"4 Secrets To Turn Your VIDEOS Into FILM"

But I also understand if you don't want to do this because it does take a bit of skill and time to get right. And if you have a moving shot, you'll have to track the mask. So it can be time consuming, but it's definitely worth it.
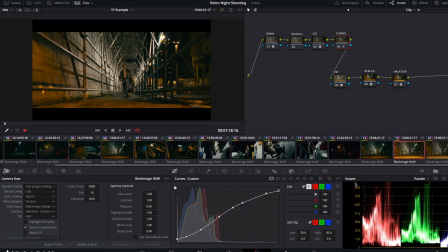(12:41)
If we take a look at the difference in here, take a look at that. So this is our image right now.
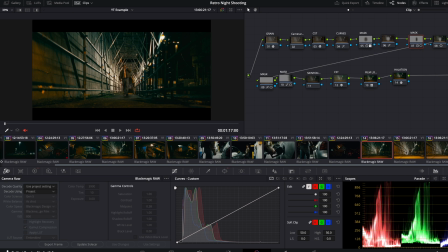(12:46)
And then if we go here, that's our final image. Okay. Look how good that looks.
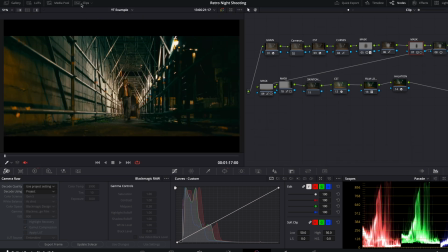(12:54)
So let's talk about what we are doing in our masks with this image, okay?
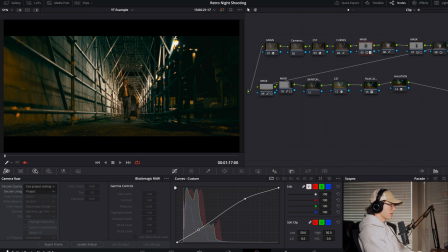(12:59)
Here's our masks starting, okay? And the very first thing we do is I brought up the curves here. So just up a little bit and hit Shift A to see where your mask is affecting.
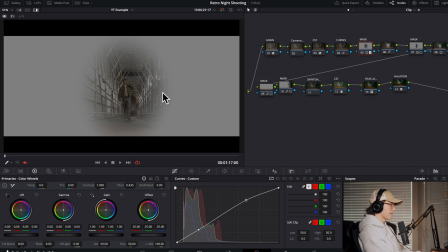(13:15)
So we know that it's affecting just this middle area here.
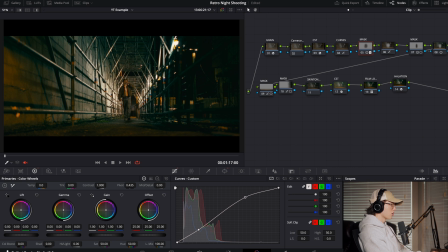(13:18)
Brought it up a little bit because we really want to highlight down this corridor and we want to leave everything else on the sides here, kind of to forget. And I brought down here a little bit because we don't want our image to be washed out.
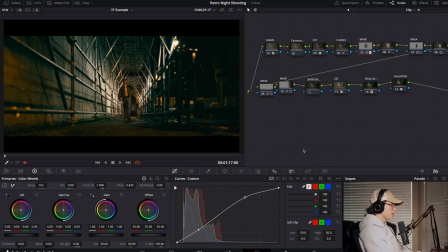(13:31)
We still want the darks to be nicely contrasted. The next thing that we're going to do is we're going to take a look at an outside mask. Okay, so you can go add node, add outside, and that'll add an outside node here.
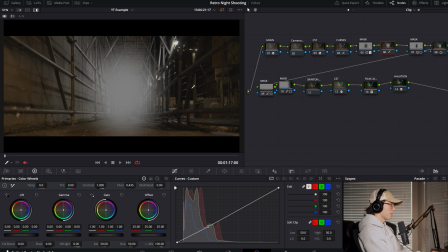(13:46)
And basically this just, if we hit Shift A, it reverses our image. So on this one, we're affecting everything in here. On this one, we're affecting everything outside of the middle. So if we take a look at what we did here, all I did was just bring it down a tiny bit,
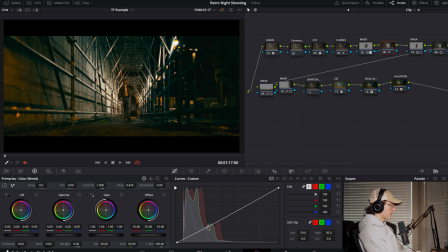(14:05)
but it makes a big difference. Look at that. And again, all of these are stylistic choices. So if you don't like how this particular outside node looks, then by all means, don't add an outside node on your footage.
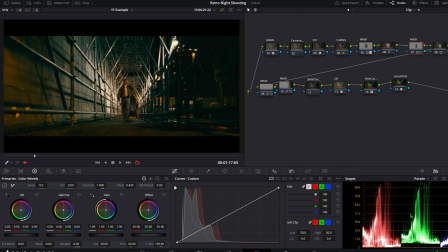(14:19)
Next up is another pair of nodes. Okay, so watch this bottom right-hand corner waveform here. Okay, so when I disable this mask, you can see this is how the image was originally looking. Okay, so we have our reds here, our blues down here.
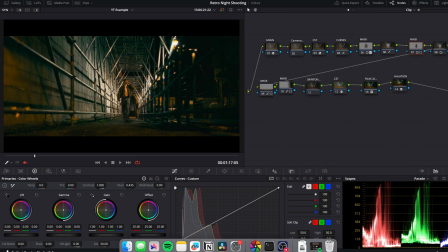(14:35)
Now if we turn it on, you can see it brings our reds way down. Okay, so this is essentially making our image. And if we watch the image now, this is with it on, off.
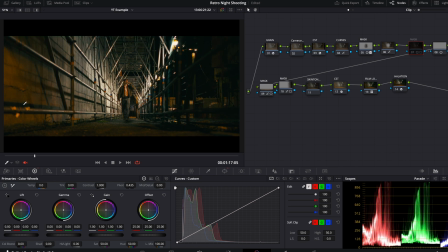(14:48)
So this is how the image looked before. That's how the image looks now. Okay, so it's basically just taking out some of our warmth here.
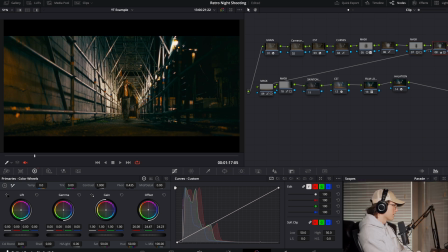(15:01)
And how we can do this, we can adjust the offset. You can see these are pretty major changes that we're making. So you want to keep it really, really gradual, like very small changes. And if you want to affect just the shadows out here, then you could change the lift.
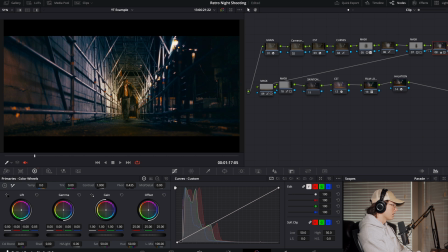(15:20)
Again, I'm not really paying attention, so this isn't looking bad. But yeah, you want to make very subtle adjustments and really just pull it a tiny bit. You can adjust it through these little wheels as well. So next up is our gradient masks.
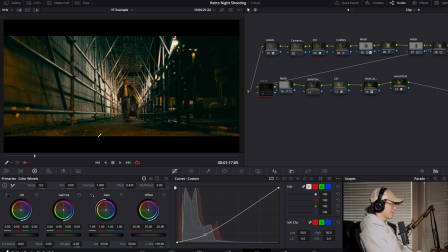(15:37)
We used one on the floor because this is distracting to me. I want them to be focusing on the character here. We can use a gradient mask, which is just in here, right here, and pull it up from the bottom.
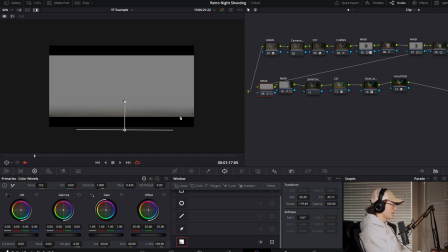(15:51)
If we see what we're affecting, it's just down here. On, off, on, off.
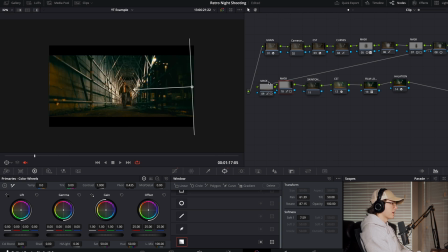(15:58)
And our next gradient mask is very similar. We're basically pulling down just the very side here, just making it a bit less distracting. And we can do this by adjusting our curves, or you could pull down the entire offset. And those are just about all of the steps to get your film look. Let's take a look at one different project that we showed in the intro. Each image is different coloring. It has different values of red, blue, and green. And so some film looks will look better on other shots, and some film looks will look better, you know, in the daytime, for example. This was all a night shoot, so it's very different from, you know, broad daylight shooting.
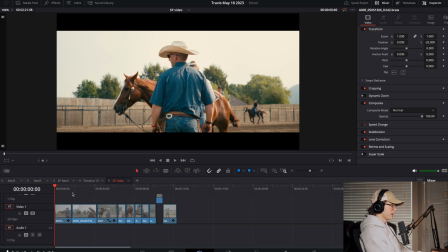(16:42)
All right, let's play this project really quickly. Sorry if it's glitchy.
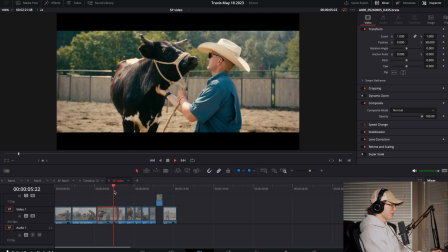(16:48)
I'm playing it off of a hard drive. So pro tip, don't use hard drives, but I don't have enough space.
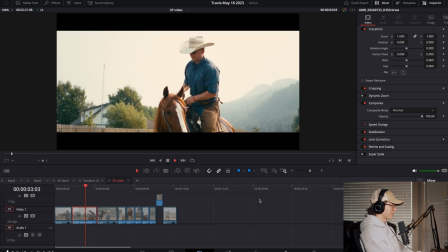(16:55)
Well, look at those shots. So nice.
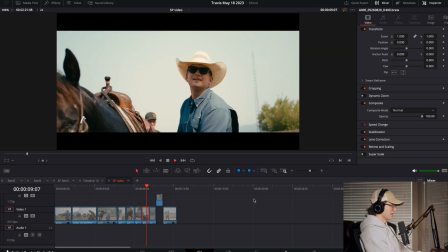(17:02)
Really, really nice.
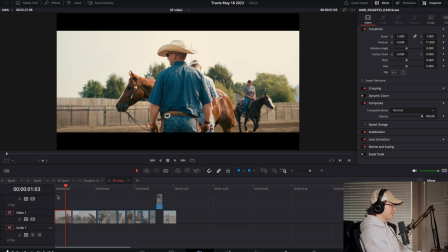(17:07)
This beginning shot is just unreal. This was shot again on the Blackmagic 6K Pro in
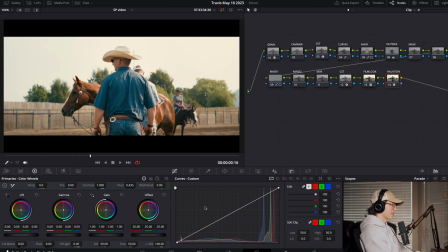(17:16)
6K raw footage, so you have so much flexibility, and I've really loved working with that camera. All right, so if we go into our node tree, you can see it's very similar. It looks intimidating at first, but remember, we just broke it down. It's really not that bad.
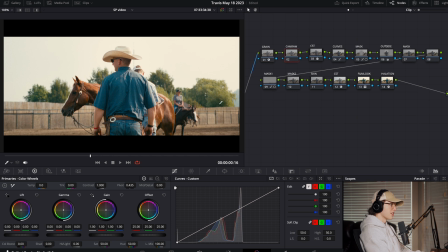(17:32)
So we have our grain, we have our camera raw adjustments, or your primary adjustments as some people call it. We have our first CST, color space transform, which gets us into DaVinci wide gamut. Then we do all of our adjustments in here, do all of our masking,
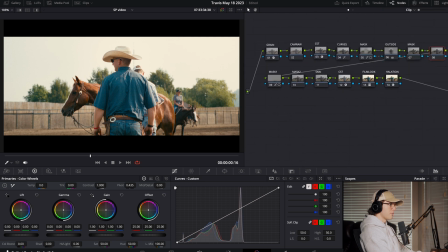(17:50)
and then we finally get back to our CST. We transform that back into Rec 709 and Cineon film log, and then we apply our film look.
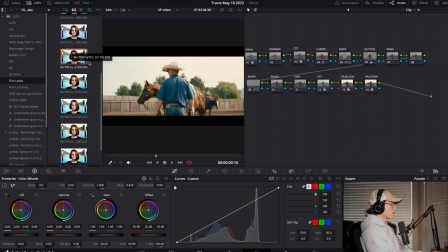(18:01)
And if we reveal our selected LUT, this one is also D55. I believe that's what we used on the last project as well. I guess it's just a good film emulation.
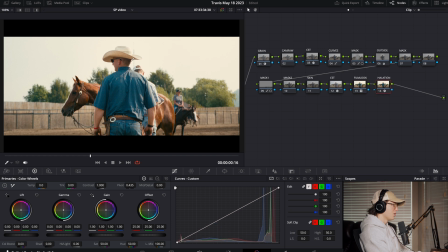(18:13)
Lastly, we have our halation, which again, zoom all the way in here.
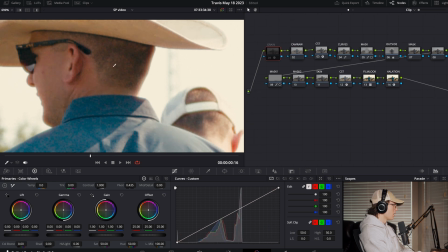(18:18)
This one I made really grainy. So that's off, on, off, on. And it just gives it texture. Halation, off, on, off, on.
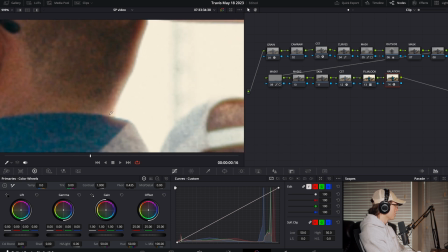(18:32)
And look at that. That's that smooth highlight roll off. That's what we're talking about.
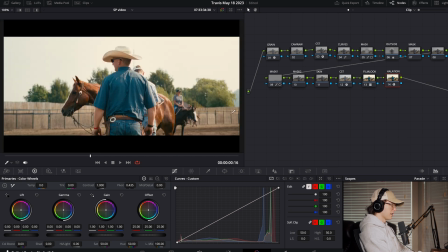(18:37)
Okay. And then let's shift Z to get this back into frame. Let's go to our curves. We did the same exact thing here. We don't crush the blacks. We don't overexpose the highlights. On this one, we used a little bit of a gradient coming down from the bottom again.
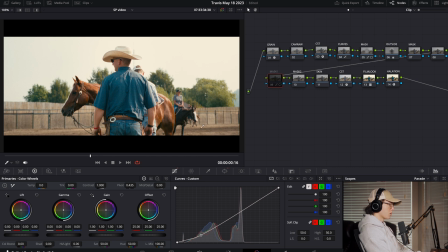(18:54)
This is totally up to you. I like the way it looked. It kind of was distracting the ground up here, so just making it a little bit darker. I like that. I like the contrast that it gives. And then here's another mask that we did, vignetting the edges, because again, we want to really bring our focus into the character. If you followed along on this video and you're still not getting that cinematic image that you were hoping for, then there could be a couple reasons. Number one is your camera simply doesn't capture enough data. If you are using a cheap camera, sometimes if you're trying to make these adjustments, it just doesn't look quite as good as filming in RAW. The location, the time of day, and even your costume design, right? Like if we look at this project where the person is wearing a hat, they have buckles on them, they look like a cowboy, it all adds to the image. It all makes it look authentic and look like a real film, look like time went into it. So it's not just about how you craft your image, it's also about all of the things on set, right? What time of day did you film at? Was it sunset? Was it sunrise? Or was it just middle of the day, afternoon, with the sun straight over top of you? If you film your friend in a kitchen with sweatpants and an overhead fluorescent light, it's probably not going to be very film looking, even if you did all these steps. And the last thing I would say is you need to practice using different LUTs and different film emulations, because like I said, all images are different. All of them have different values of red, green, and blue. And so some of the LUTs and some of the film emulations interact with those colors differently. So I use D55 Kodak film, but you might be using something completely different because it looks better for your image. All right, peace.